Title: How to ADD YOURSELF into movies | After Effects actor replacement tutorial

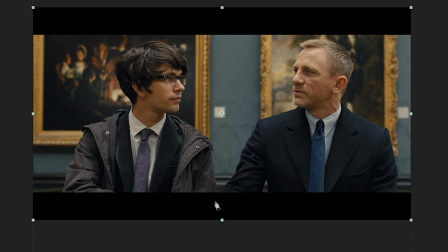4:04 So I did this for all the characters who were going to still be moving in the shots next to me,
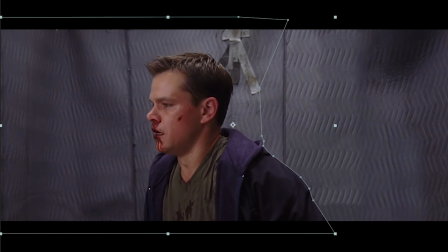4:09 and keyframed them up to their edges if the character I was playing was going to move directly behind them.
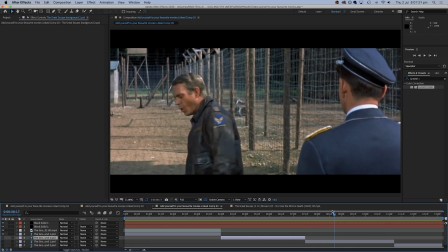4:14 And then for any shots that move slightly like this one, we need to track the movement of the take.
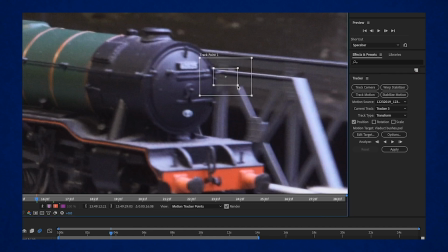4:19 So for that we can use the motion tracker markers, and if you want to learn about that in more detail, check out my video on adding set extensions to miniatures.
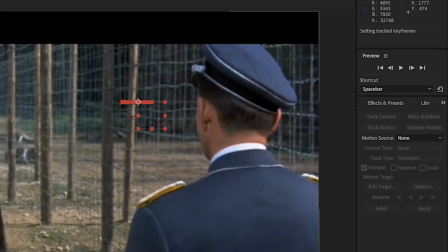4:26 So now we can create a null object with the camera move and attach the still background to the null object, and it will move in exactly the same way as the original take.
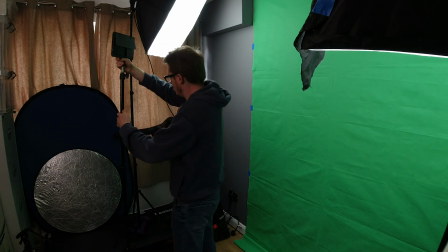4:34 And that was all the edit prep done, and now it was time to start the filming.
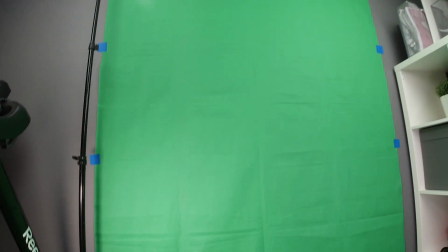4:37 So this wasn't a massive room that we tried it in, and usually with a green screen you want as much space behind your actor as possible so that you don't get the green spill onto them,
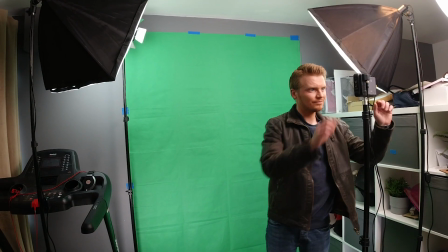4:45 and you need room to evenly light it, but in the end we were able to basically do even lighting with two large lights on each side at the top
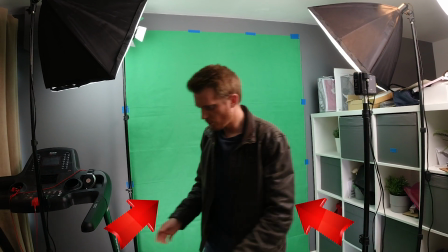4:52 corners and two smaller lights on the bottom two corners. We also had a large key light with a softbox on it,
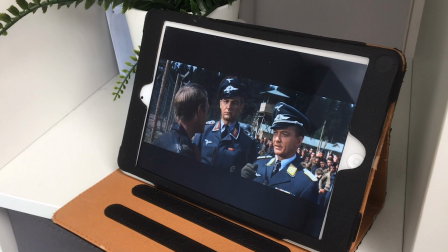4:57 and that was going to be my main light for copying the lighting in the original films.
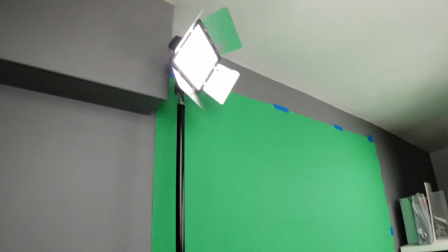5:01 And a couple of small battery-operated LED panels, which we could use as backlights and fill lights and that sort of thing.
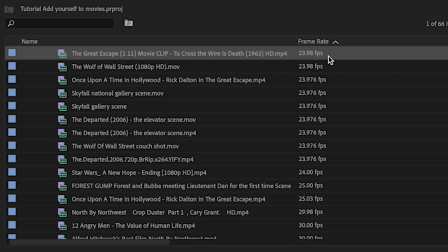5:07 If you can, set your camera to shoot the same frame rate as the original clips.
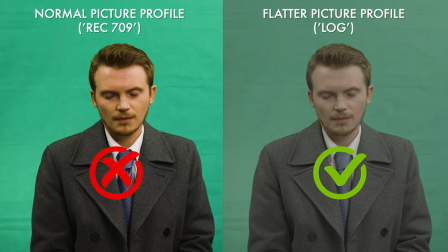5:11 Also, I decided to shoot in a flat picture profile because I knew I was going to do a lot of color correcting and I wanted maximum flexibility in my shadows and highlights.
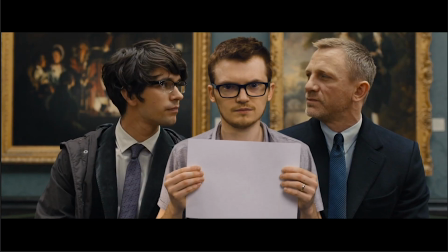5:20 And I also did a little white balance test first, just to check that the whites that I was getting was pretty similar to what I was seeing in the original films.
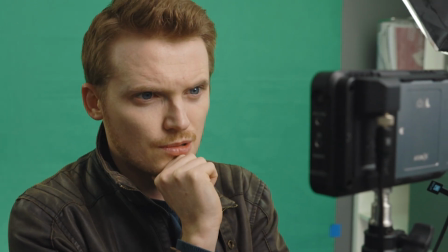5:28 So looking at the original scenes from the films, I could work out a few things.
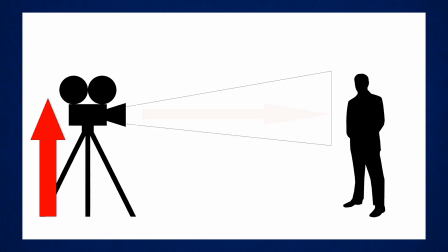5:32 I could basically work out the height of the camera and the distance and roughly the focal length they had used.
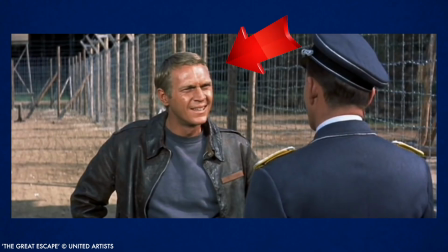5:37 I was also looking at the directions the light was coming from, and I could use that to try and create something similar with the lights that I had.
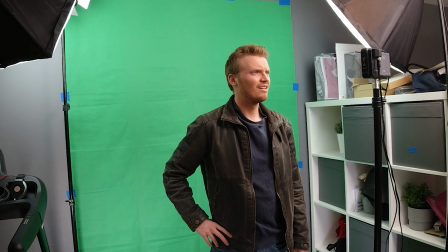5:43 I also tried to copy Steve McQueen's eyeline. Now he's looking at the German officer, so I actually set up the monitor where I could see what I was filming as my eyeline,
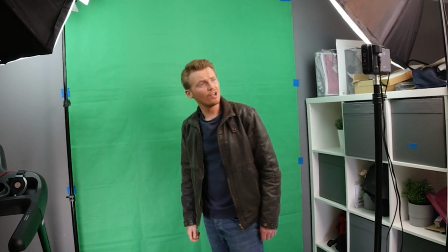5:52 and that was really helpful because that gave me a point to look at, and I could also check that the shot was looking good while I was doing the scene.
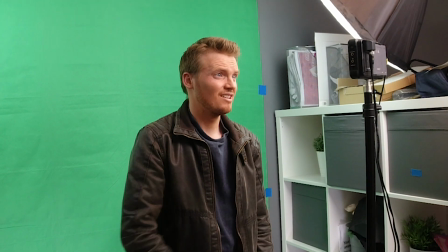5:59 Next, I had to learn the timings of the original clip because my performance had to be the same length and I had to say the lines in the same place so that when I added it into the original clip,
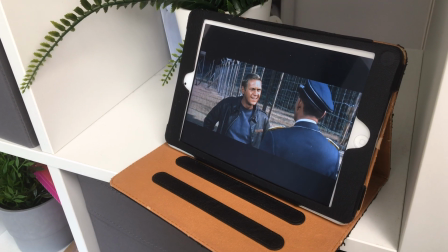6:08 everything would match. I found the easiest way to do this was to play the original clip on a loop, and listening to the audio,
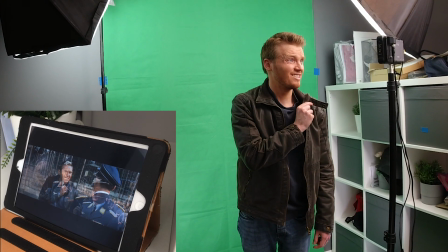6:13 I could talk and move in time with the original clip, and I could record several takes until I thought I had one that worked.
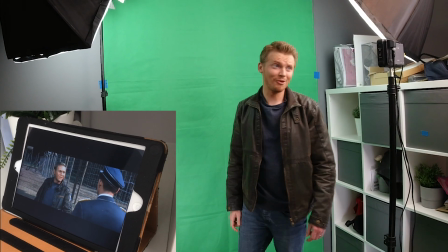6:19 And this was a bit like learning a dance. And I assume this is how Tarantino did it as well. I didn't worry about the audio, I thought I could re-record that later.
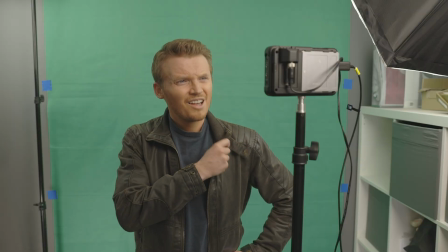6:27 10 days isolation helps. Can't helps. 20 days.
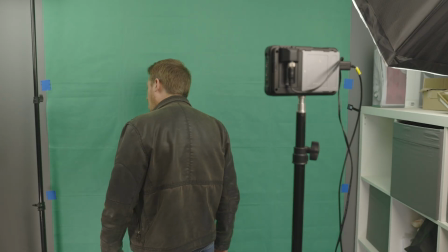6:32 Right. Oh, you'll still be here when I get out.
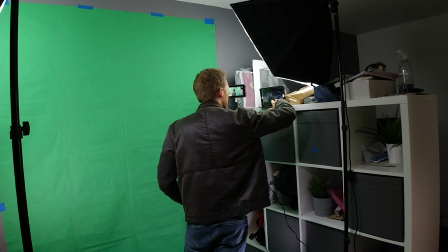6:38 Once I reviewed the takes and thought I had one that worked, I could then move on to the next shot and the next lighting setup.
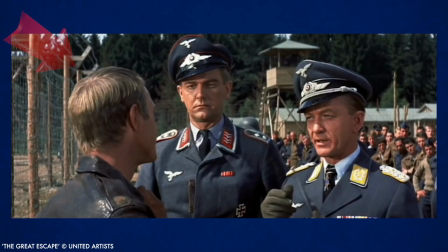6:44 For the reverse shot in The Great Escape, the sun is now camera left from this top corner,
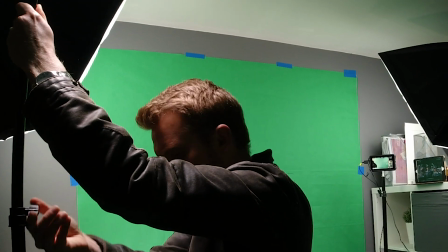6:49 so I switched off my main key light and just used one of the small LED panels to be that light at the side.
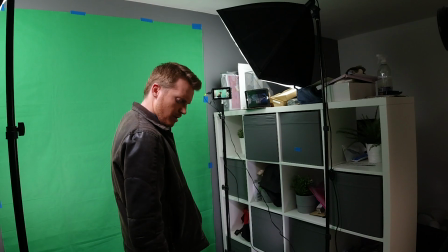6:55 This time I could basically face the green screen but still see the monitor and film over my shoulder.
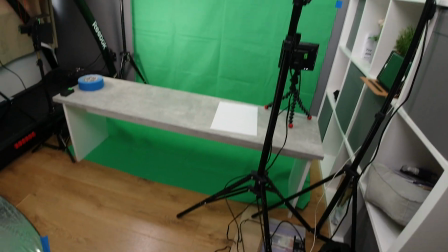7:00 For the scene in the art gallery from Skyfall, I added a bench so that I would be sitting and just lowered the camera to the height of the actors in the original scene.
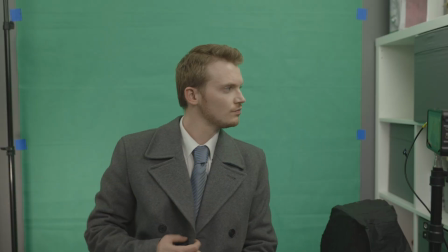7:08 The action here was a handshake, which luckily you don't see, and then handing Bond a letter.
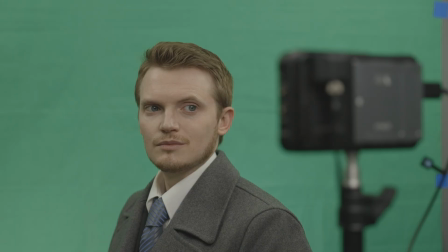7:13 And then for the close-up, I just had to rotate the bench slightly, and again try and match the eyeline by using the monitor as my focal point.
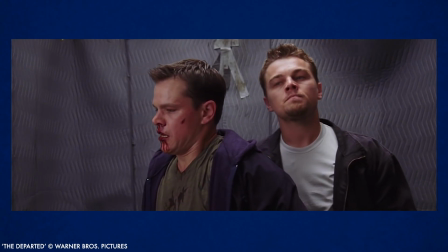7:20 For the scene in the lift in The Departed, it kind of looks like there's a main light in the middle of the lift ceiling.
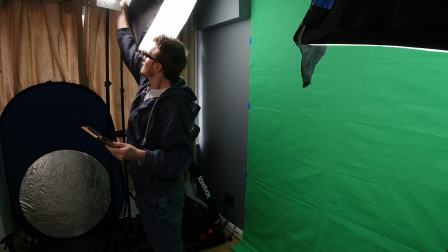7:26 So again, I used one of the small LED panels to try and replicate that,
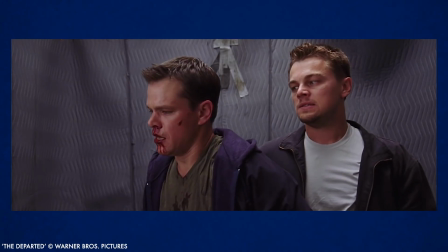7:30 and because Leo has basically caught Matt Damon and he's kind of holding him in handcuffs and making sure he doesn't escape,
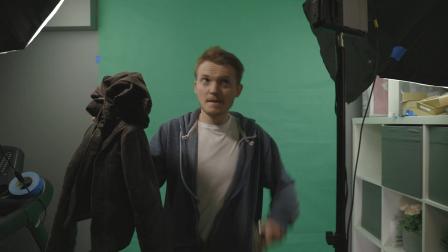7:35 I held my jacket up at head height to give me somewhere to focus, and it had the added benefit of adding a little bit of shadow onto my shirt.
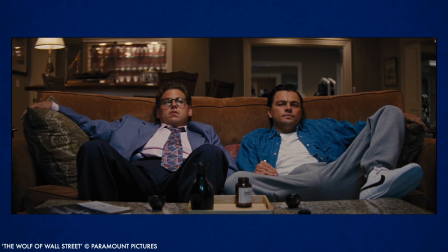7:42 The Wolf of Wall Street clip was harder because the camera had to be further away and it had to look like I was sitting on a couch.
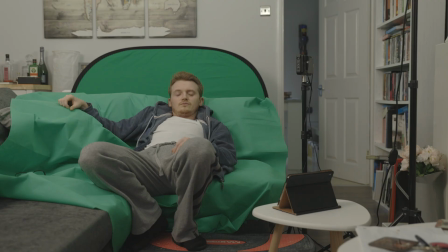7:48 So rather than try and recreate this in the same space, I simply moved the lights and the green screen and shot this sitting on my real couch.
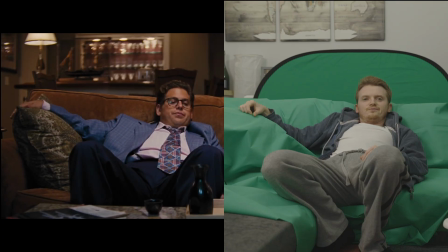7:55 It meant that I could have my hand at the right height with some cushions under it, and I didn't need to move much in this one anyway, so I figured I could probably mask out anything that was a big problem.
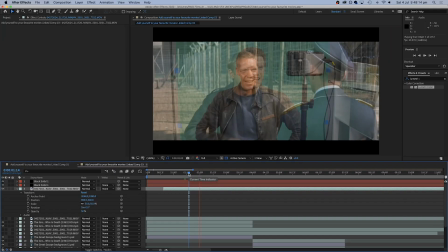8:04 So I loaded my takes into After Effects and could line them up with the originals by either using the audio or by turning the opacity down to halfway.
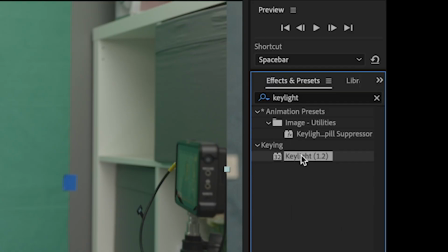8:11 And then as usual I could use key light to remove the green screen.